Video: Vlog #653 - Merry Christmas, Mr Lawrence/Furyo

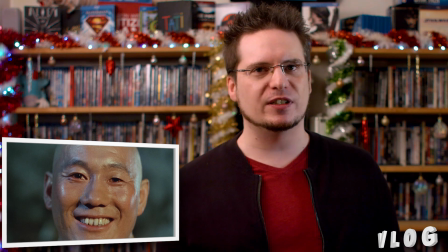737s
a beaucoup plus envie d'imposer le Bushido à ses prisonniers et de les traiter d'une certaine façon et de leur imposer
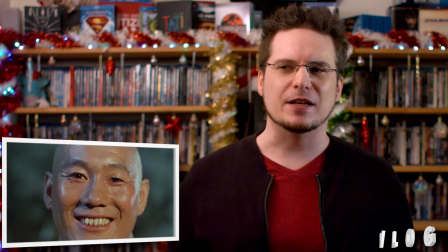741s
certains trucs et d'être particulièrement violent dans les punitions Donc peut-être un petit défaut à ce niveau-là, mais c'est vrai que c'est le personnage de Kitano qui le plus transcrit ça.
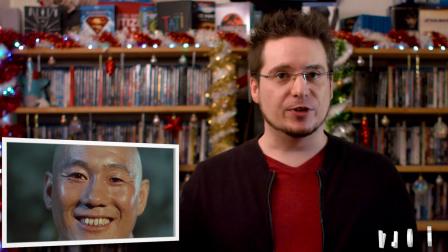749s
C'est la question de cette relation d'amour-haine entre les Japonais et l'Occident, et comment est-ce que ça a évolué entre l'avant et l'après. En termes de mise en scène, j'ai un peu l'impression qu'ils ont fait exprès, vu le sujet quand même plutôt tendu, et le fait que ce soit un regret de la part du Japon, ils ont fait en sorte que la mise en scène soit la plus sobre possible. Il y a aussi quelque chose d'ailleurs de très japonais là-dedans, mais il y a beaucoup de plans qui sont plutôt fixes.
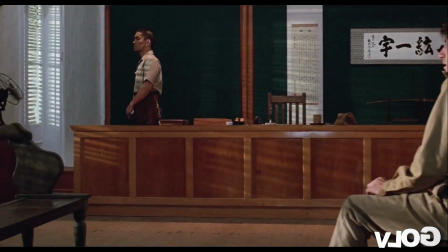776s
Mais ils vont travailler un rythme assez différent selon les situations. C'est-à-dire que par exemple, il y a un moment dans le bureau de Yonoi où les choses se passent plutôt bien entre eux.
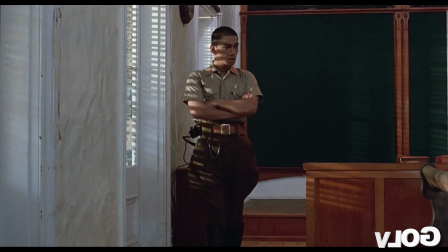782s
La scène est filmée en plan séquence et la caméra bouge pour t'amener à différents endroits, t'offrir différents angles,
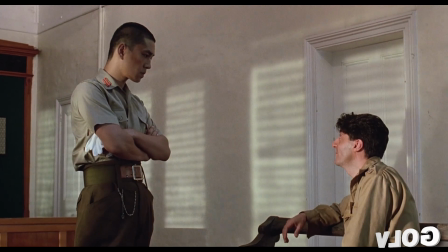787s
te montrer différentes situations et tu montres que ça marche plutôt pas trop mal et qu'ils arrivent à se respecter et que les choses arrivent à être plutôt stables.
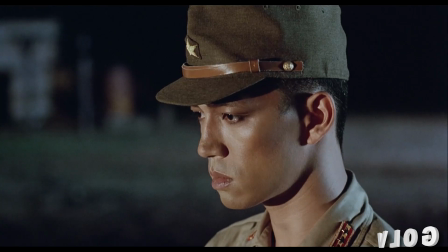793s
Et par contre, quand on a des scènes qui vont être beaucoup plus conflictuelles, Là, il y aura beaucoup plus de cuts. On va pas du tout faire des plans qui vont durer plus longtemps.
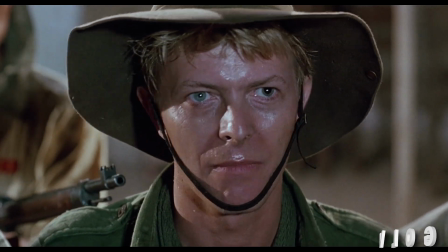801s
On fera beaucoup plus de cuts avec des plans qui sont beaucoup plus séparés les uns des autres, qui isolent plus les personnages chacun dans leur cadre. Et donc, du coup, on fait ressentir les difficultés et les tensions de la scène par rapport au montage, à la durée des plans et à ce qu'ils montrent. La plupart des plans vont être plutôt posés. Il y a un plan qui est assez joli, un beau panoramique qui part des montagnes de l'environnement où ils sont,
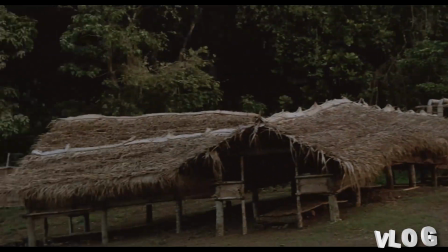822s
qui montre tout le campement et qui se termine par l'hôpital dans lequel il y a tous les soldats qui sont vraiment blessés et qui sont mal en point et du coup tu vois un mélange entre la beauté du paysage, la beauté de l'environnement et l'horreur de ce qui est en train de s'y passer au niveau des panoramiques, ils font des panoramiques avec un obturateur extrêmement fermé, ce qui veut dire que les mouvements sont très nets et définis il n'y a pas de motion blur, il y a très peu de motion blur de flou de bouger comme ça
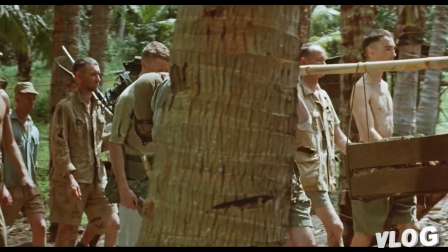848s
ce qui fait qu'on a quand même un regard très perçant on pourrait dire que c'est un regard sans concession en retirant le motion blur c'est comme si on était chirurgical dans la façon de retranscrire ce qui s'est passé à ce moment là et donc de dénoncer ce qui s'est passé là sachant que c'est un film japonais qui se dénonce lui-même du coup il y a un plan qui est un petit peu dans ce genre là mais qui fait un travelling qui est intéressant quand Selliers arrive dans la prison on
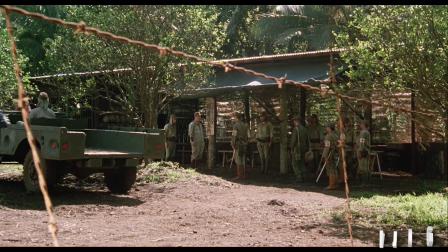867s
a un plan qui rentre à travers les barbelés avec un simple travelling qui avance extrêmement lentement donc c'est encore une fois une mise en scène très calme,
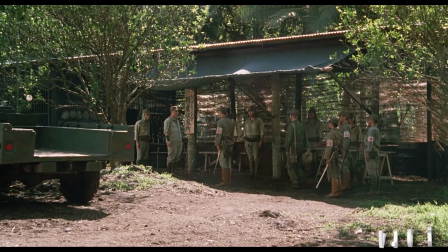873s
très posée mais qui a aussi du sens parce qu'on passe à travers les barbelés donc on comprend que c'est le moment où Selliers arrive en prison et où on va vraiment vivre du coup le côté enfermement, et justement son arrivée va créer beaucoup de tensions, donc c'est le moment où la prison va vraiment se ressentir à fond comme une prison, beaucoup moins cordiale que ce qu'on a vu jusque-là. Il y a ce travail aussi, il y a un moment où Lawrence essaye de visiter Salyers en prison,
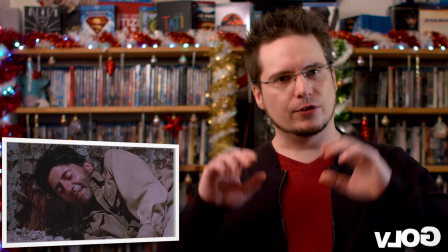898s
et ils vont faire exprès de se concentrer sur Lawrence pendant très longtemps, au point où on se demande,
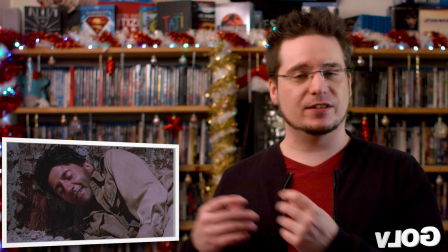904s
on commence à douter de savoir si Salyers et David Bowie peuvent être de l'autre côté du mur,
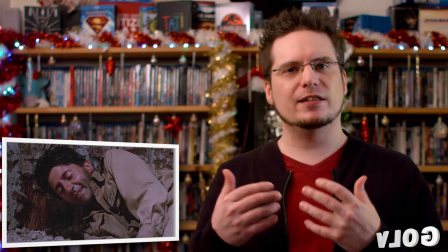911s
mais le plan va vraiment ne pas lâcher le personnage de Lawrence jusqu'à ce qu'il ait fini sa réplique jusqu'à ce qu'il ait dit ce qu'il avait sur le coeur
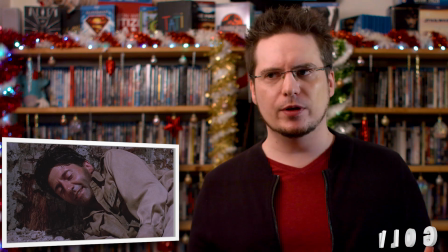918s
et on n'aura pas de contre-champ, en tout cas de cut pour montrer David Bowie parce que le chant contre-champ c'est un peu particulier, ils sont derrière un mur mais on n'aura pas de contre-champ
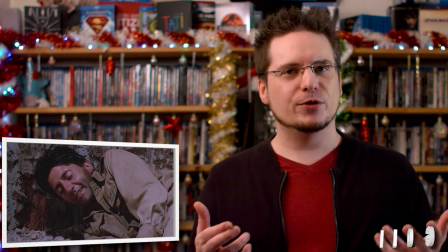927s
avant que
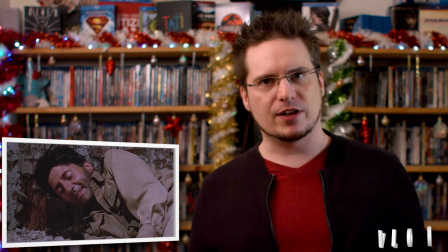929s
Bowie vraiment commence à parler et commence à faire raconter son histoire c'est le moment où il va commencer à raconter justement quel est ce qu'il se reproche dans sa vie d'avant
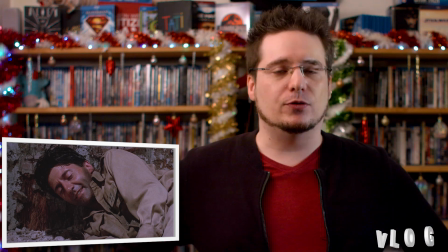938s
enfin dans son passé et c'est encore une fois une mise en scène qui est très particulière et qui est très sobre finalement tant qu'on n'a pas de raison de montrer l'autre personnage on ne va pas le montrer on le montrera quand on aura une raison de le faire quand il aura quelque chose à apporter à la scène donc c'est vrai que c'est très bien travaillé il y a un petit plan qui est un peu particulier en termes de mise en scène, je dirais peut-être que c'est la seule audace il y a un moment où un personnage fait quelque chose qui perturbe très profondément l'autre et du coup ils utilisent une saccade la scène se met à saccader et je me demande même si c'est pas du stop-motion presque ce plan. C'est un plan qui rend très particulier et c'est pour montrer du coup à quel point le personnage qui reçoit mal la chose est déstabilisé dépassé et tout le reste. Donc il y a quand même un ou deux plans qui sont un petit peu intéressants mais sinon c'est quand même des plans qui sont relativement fixes et je dirais pas que la mise en scène est pauvre, les plans ont vachement de sens il y a un plan où il y a Selliers qui est en train d'attendre le verdict de son jugement avec avec un grand plan zonital sur une grande pièce à moitié vide,
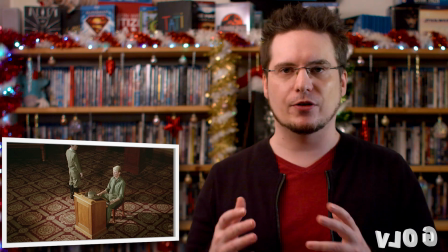1002s
et le plan ne bouge jamais, mais c'est justement pour sentir le côté l'épée de Damoclès, c'est le danger qui lui prend au-dessus, à quoi est-ce qu'il va être condamné,
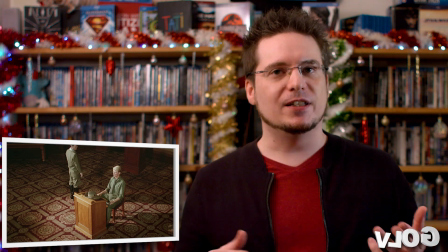1008s
comment est-ce que ça va arriver, etc. C'est rendu par le travail d'une moquette, il y a un tapis qui est très rouge, et c'est à peu près la seule couleur vraiment pétante qu'on va voir arriver dans le film. T'as l'impression qu'ils ont travaillé à ce que le film soit le plus laid possible.
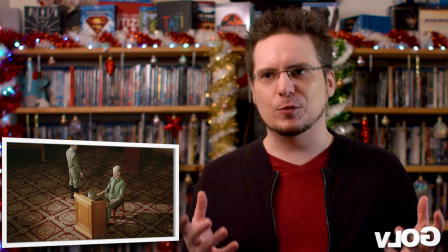1020s
Pas au niveau des plans, parce qu'il y a certains plans qui sont assez jolis, ça baigne dans une ambiance très militaire, et donc c'est que des nuances de marron, de vert et de gris
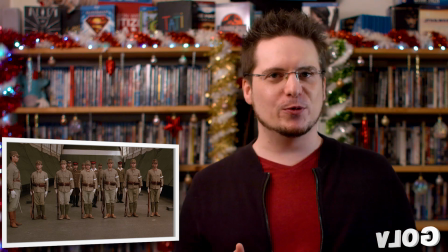1028s
et c'est franchement l'association de couleurs la moins funky la moins excitante du monde et c'est vraiment voulu l'image fait un peu sale,
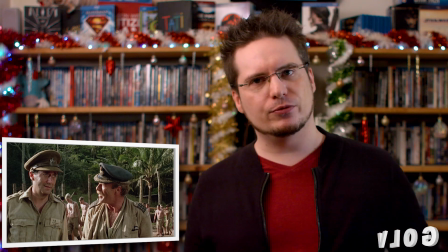1036s
un peu délavée c'est pas juste une question de restauration du truc,
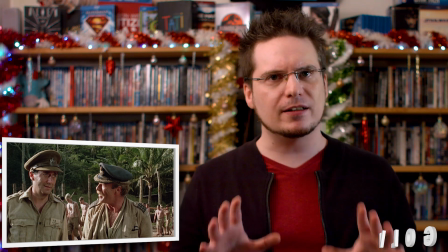1040s
c'est vraiment tu sens qu'il y a eu un travail pour que ces couleurs soient plutôt éteintes et qu'on les ressente pas vraiment pour qu'au contraire on soit plus dans
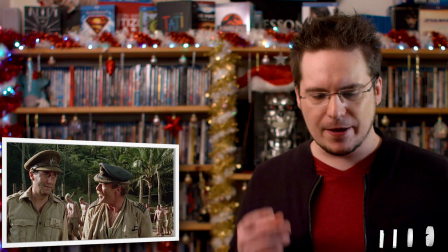1046s
le côté sombre de la situation et de la guerre etc mais ils vont quand même parfois réussir à trouver des
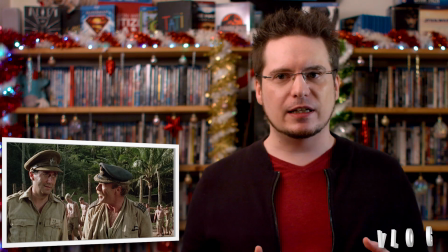1051s
moyens de sublimer cette palette de couleurs un peu terne notamment dans une des scènes de Seppoku où on a un personnage qui est entièrement habillé en blanc
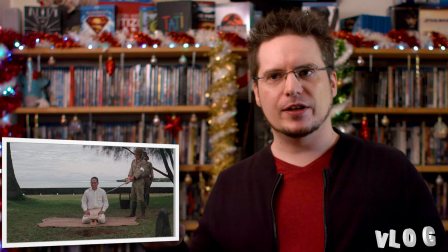1060s
sur un ciel qui est assez gris avec la mer qui est un tout petit peu bleu mais bleu-grise
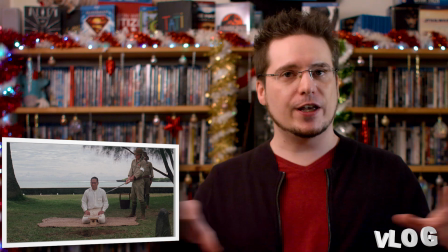1065s
le marron du sol et puis le vert de l'herbe qui est autour de lui et là pour le coup
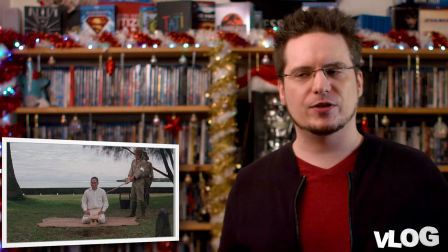1071s
la façon de répartir les couleurs dans l'image le fait que ça contraste avec le blanc avec lequel le personnage est vêtu il y a quelque chose d'assez beau mais une beauté
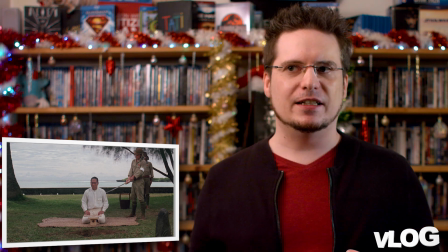1079s
assez mélancolique au final une beauté assez froide et c'est à mon avis le travail du truc que je disais que le film était laid, mais c'est une beauté froide.
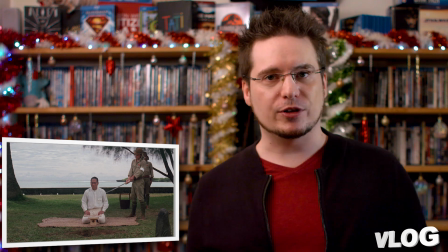1086s
Il n'essaye pas de se sublimer, et il est assez froid pendant les trois quarts du film, et ce qui colle parfaitement à la situation.
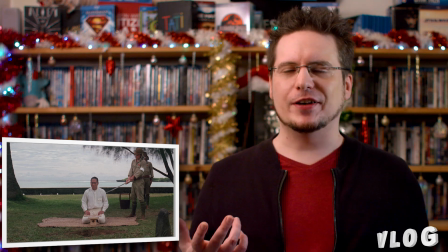1093s
Et on retrouve un petit peu d'ailleurs ce côté-là, ce côté sublimé, un peu l'horreur de la situation, avec ce qui se passe avec le personnage qui est enterré jusqu'à la tête,
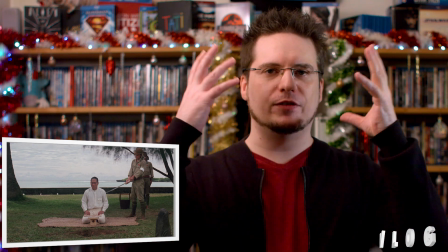1102s
en dessous d'un cagnard, avec du sable blanc qui réfléchit vachement à fond, et qui est donc condamné à mort comme ça. Et ce qui retranscrit du coup ce côté sombre et très froid du film, c'est au niveau de la musique. Les compositions de Sakamoto sont particulièrement remplies d'une certaine tristesse, d'une certaine mélancolie. C'est une musique qui sent les remords. Tu sens que c'est une musique qui est lancinante, qui traîne, où les notes ont dû mettre du temps à partir, il y a un peu d'écho, etc. Et cette bande-son a été sensationnelle quand elle est sortie, elle a eu un méga succès et elle est toujours aussi bonne aujourd'hui. Cette musique, à chaque fois qu'elle commence à arriver, je la trouve une force incroyable au niveau de tous les remords et de tout le poids qu'apporte sur elle, presque, cette musique. Je trouve vraiment la composition musicale excellente dans ce film. Voilà donc, pour égayer votre Noël, suivez des soldats anglais et néo-zélandais, et je ne sais plus trop où, en train de se faire laminer la gueule dans un camp de concentration, enfin, un camp de prisonnier japonais, ils n'ont pas eu de camp de concentration, mais c'est la magie de Noël, et je voulais vous faire ce petit cadeau, du coup, en fin d'année. J'espère que ça vous plaira, parce que vraiment, moi, c'est un film que j'ai beaucoup aimé, je l'ai découvert avec un film qui s'appelle « Stupid Le Tremblement », Donc voilà, merci à Jemp, à Cécal, et à la deuxième personne qui est venue avec la même idée quelques minutes après, hélas, t'es venu en deuxième, donc du coup c'est pas toi que je remercie dans le truc. Donc voilà, pour célébrer ce Noël, vous pouvez voir Merry Christmas Mr. Lawrence. Prenez soin de vous, regardez des films, ciao !